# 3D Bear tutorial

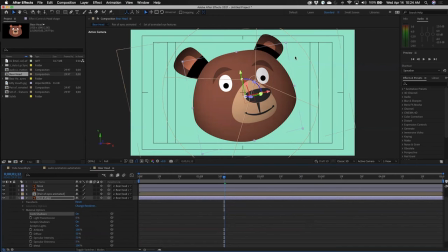(32:15)
I can turn cast shadows on. and you're going to see i have these absolutely horrible shadows on his ears right there we'll come back and fix all that stuff here in just a second i'm going to turn it on for his snout
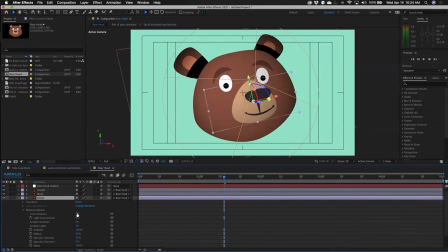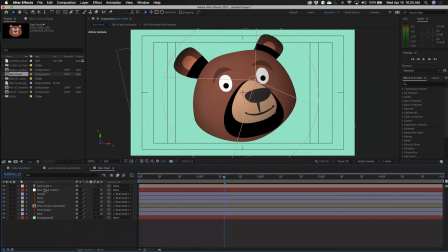(32:37)
awful and i think that's it i don't think i'm going to do it anywhere else so now i can go back to my light i can go down to light options and i can
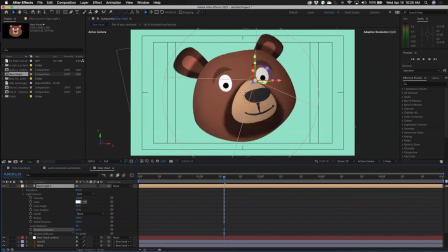(32:47)
dial back my shadow darkness way way way down i'm going to go down to like about 25 or 30 i really don't want it to be crazy and i'm going to increase the diffusion a bit so
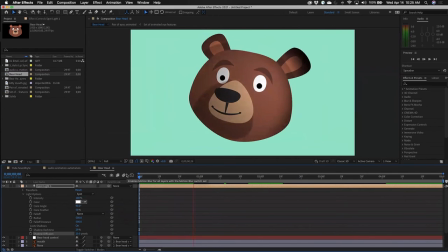(33:07)
based on where the light is that shadow is going to be there i think i'm definitely going to have to dial that back even a bit more so i'm just going to dial the shadow darkness back even more maybe increase the diffusion i think maybe i had my light in a different position last time.
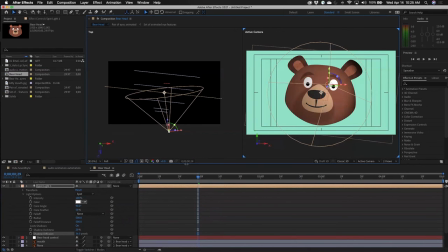(33:22)
I'm going to switch back over to two views for just a second and I'm going to take a look. I'm going to switch my left panel from top. I'm going to switch it to left so that I can actually see where the light is located right there and I'm going to pull the light down just a touch.
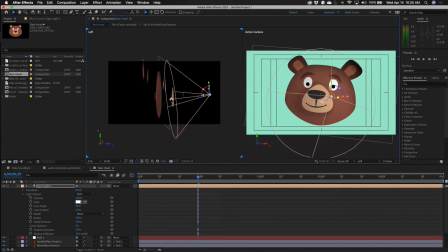(33:40)
Maybe move it back in the z space just a bit and then aim it more kind of straight on at his face so my shadows will behave more like I actually want them to
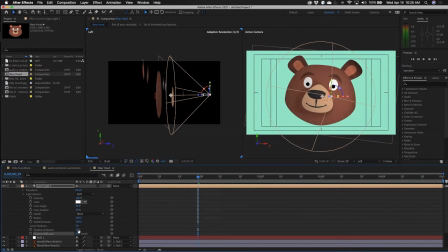and that's going to help things out quite a bit all right so I'm going to switch back to one view now and now let's take a look there
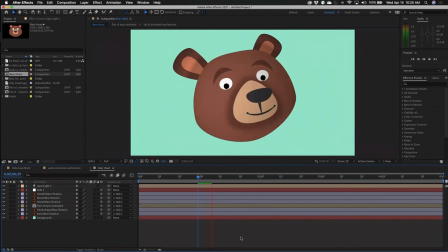(34:09)
so our shadows are going to be there I still think I might have it just a little too dark on the shadows it definitely requires you to kind of play around with that and decide how you want that to look but we end up with this really really cool look for this dude whereas he really almost
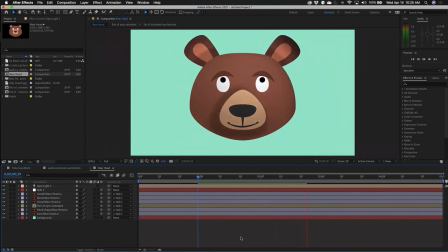(34:28)
looks like he's a real 3d character here we get that sense of z space and movement with his face my
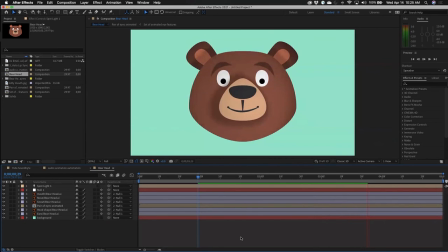ram preview finish up here here we go
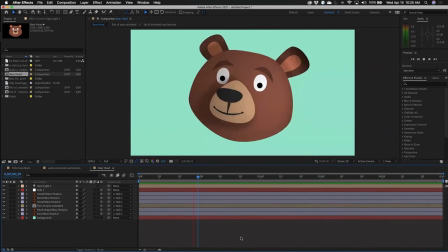(35:06)
and honestly the more movement you give his face kind of the better off you're going to be if he had some really subtle movements you know outside of the times where he's making these really big movements we we rarely sit completely still and you know an animal's not generally going to sit completely
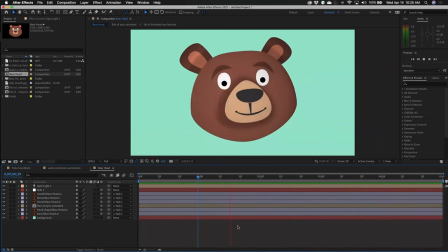(35:21)
still unless they're kind of on the hunt and they're trying not to be noticed by whatever it is that they're tracking i can promise you that's the case by watching my cats um but if we had just a little additional movement in there for um for our dude's face that probably wouldn't help.
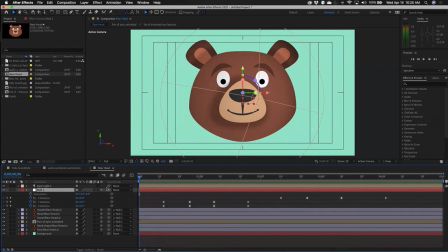(35:38)
I'm going to go back and reveal those keyframes again up there and just kind of maybe take a look here and just see if there's anything else I might want to add. Maybe just a little Z rotation right there. And then just kind of keep that going.
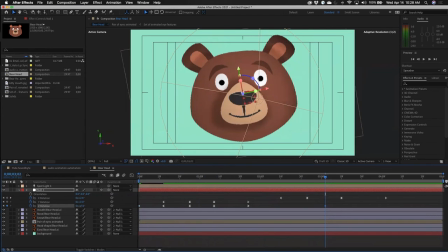And let's just see. So very, very subtle movements on his face will give him even more of a sense of life.